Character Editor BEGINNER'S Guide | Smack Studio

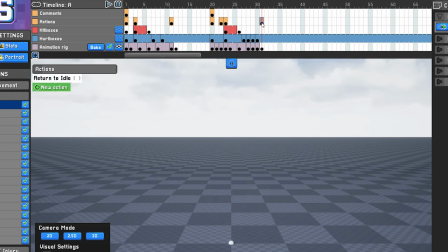736s
So what I'm going to do is I'm going to move this return to idle action. To do that, I'm going to hit Control C to copy this. I'm going to pick frame 40 and hit Control V to paste, and I'm going to delete the old one. Now what this is going to do is it's actually going to wait before it loops back to the idle animation a bunch of more frames.
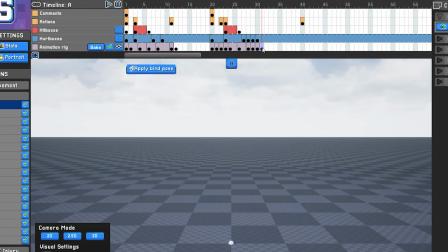754s
And you'll also notice this keyframe here is turning off the visibility of this animation rig.
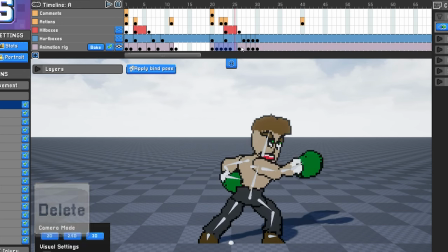761s
So I'm going to click this, I'm going to delete it, and now we have it visibility for longer.
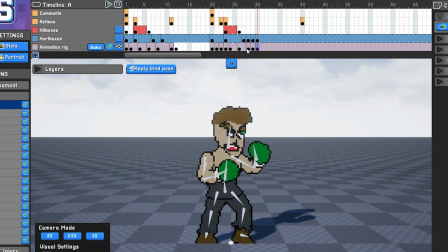766s
I'm going to use the same copy and paste method to take this very last keyframe and put it at the end, because what we want is we want, instead of just immediately from one frame to the other, we want this pose to last all the way until this frame. So I'm going to copy this frame, I'm going to paste it, and then I'm going to delete this old one.
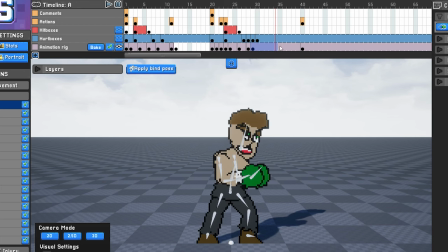783s
So now what's happening is there's this gradual movement from this pose to this pose. Whereas before it was immediate frame, now it's a nice, graceful, easy pose.
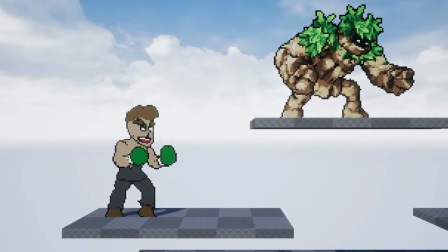794s
So we're again going to test that and see what happens. Now what's funny is you'd expect there to be end lag at the end, but there's not.
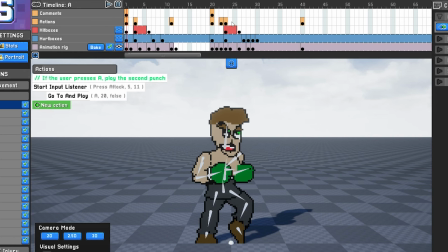802s
And the reason for that is we haven't deleted quite all the remainder of our combo yet.
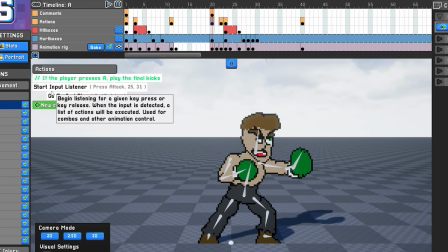808s
So if I click here, you'll notice this says Start Input Listener. And you don't need to quite understand all what's here exactly, but what I'm going to do is I'm going to delete this, because what it's doing is it's saying it's looking for an attack press between frame 25 and 31,
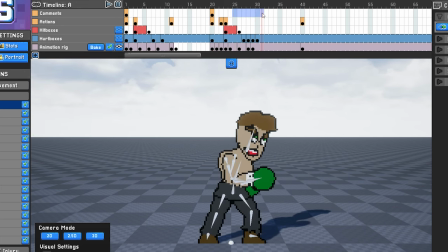825s
which means at this point in the animation, if I press A again, it's going to jab and go back to the beginning. And I don't necessarily want that, so I'm actually going to delete this. It was useful when we had 3, but now we only have 2. So I'm going to delete this comment also, which is kind of explaining what I just mentioned.
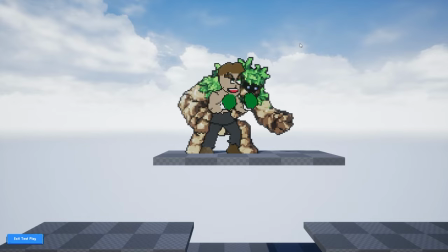841s
I'm going to delete that. And now what we should find is there's going to be some end lag to it. So let's try it. Look at that.
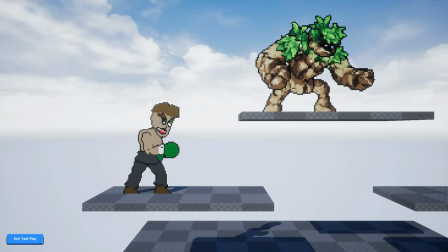847s
That's doing exactly what we expect now. So instead of 3 jabs, I'm mashing A right now.
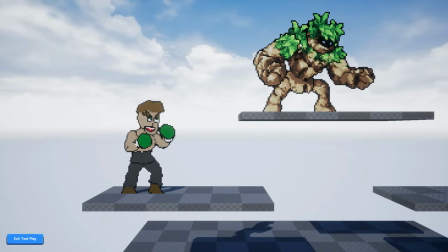853s
And there's still that end lag at the end, which looks really polished.
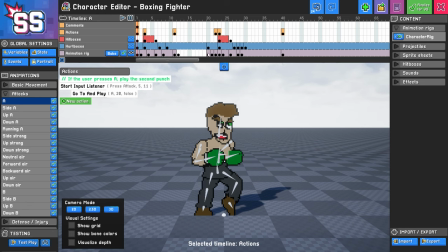858s
Now let's say that we really wanted to customize this move. Let's say instead of a second punch, we wanted him to do a skull bash instead.
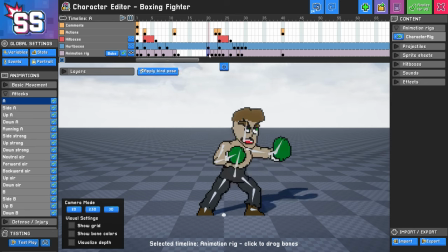866s
I'm going to give you a quick and dirty version of how you would do this. So what I'm going to do is I'm actually going to keep the beginning frame right here and the end frame. So these keyframes are not going to change, but all these ones in the middle, I'm actually going to delete all of them.
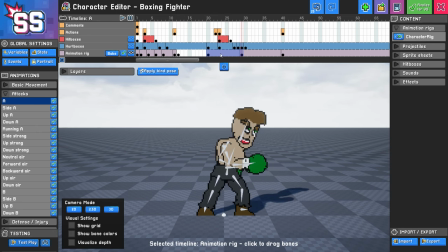879s
Now, at first it's going to look weird. It's just doing this, but it'll all make sense in a second. What I'm going to do is I'm going to pick kind of a center keyframe, maybe this one.
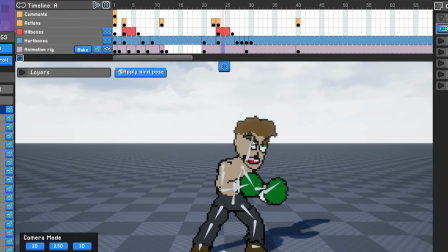888s
I'll pick this one. And I want him to lean forward and jut his head forward.
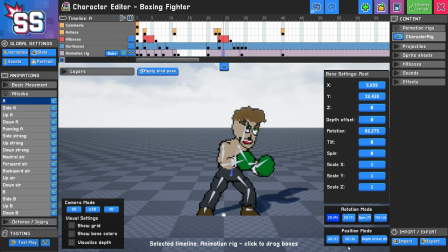893s
And I didn't touch very much on these rotation tools, but I will now to demonstrate what how they work. So I'm going to start with the root bone, because the root bone is going to control all the other bones,
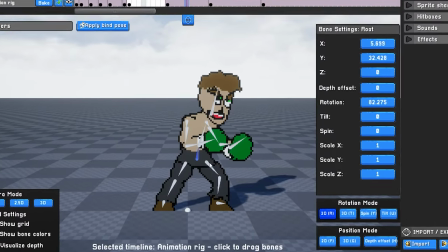904s
which are child bones, meaning when I move the root, all the other bones are going to be moved along with it.
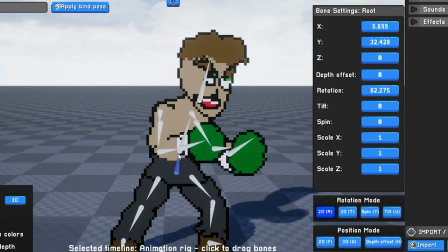909s
I'm going to use the WASD keys and the scroll wheel to zoom in a little bit to kind of get a better frame to work with.
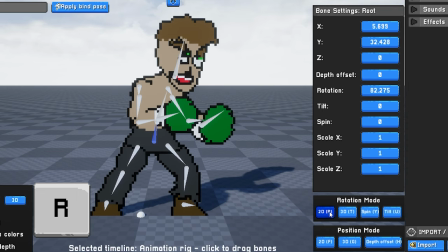915s
I'm going to press the R key, which is going to select the 2D rotation mode, and I'm going to have them lean forward a little bit.
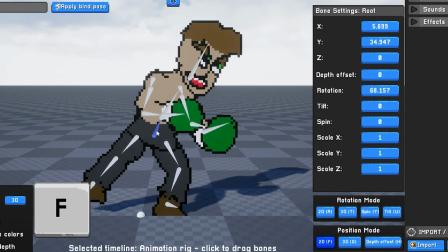922s
I'm going to use the F key to change the position onto the 2D plane, push them up a little, and I'm going to continue to make little fine adjustments. And pretty soon this will become second nature to you. You'll be hitting these hotkeys and using all of them like it's second nature.
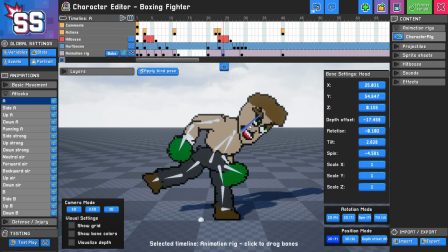938s
All right, so he's definitely leaning forward now. So I think what I'm going to do next is I'm going to increase the scale a little bit to kind of exaggerate the movement. That's pretty good to do to make things more obvious. I'll do a 1.3. So now his head's pretty large. And he's leaning forward, and his head's large. So let's see what that looks like.
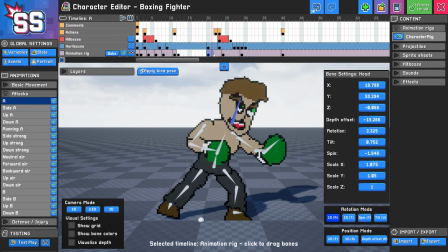957s
Okay, so that's kind of what we want, but it's not quite as polished as I would like. So a little bit further along, I'm going to make further adjustments. So I want his head to kind of linger there for a little bit in its large state to kind of have a full woof effect.
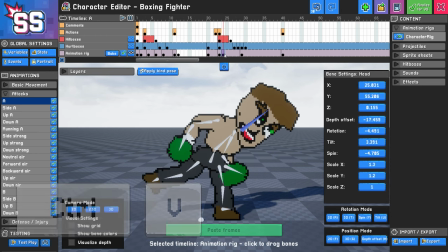970s
And in fact, I'm going to move this keyframe just a little before with a copy paste and a delete, just so it lines up pretty nicely with our hitboxes here.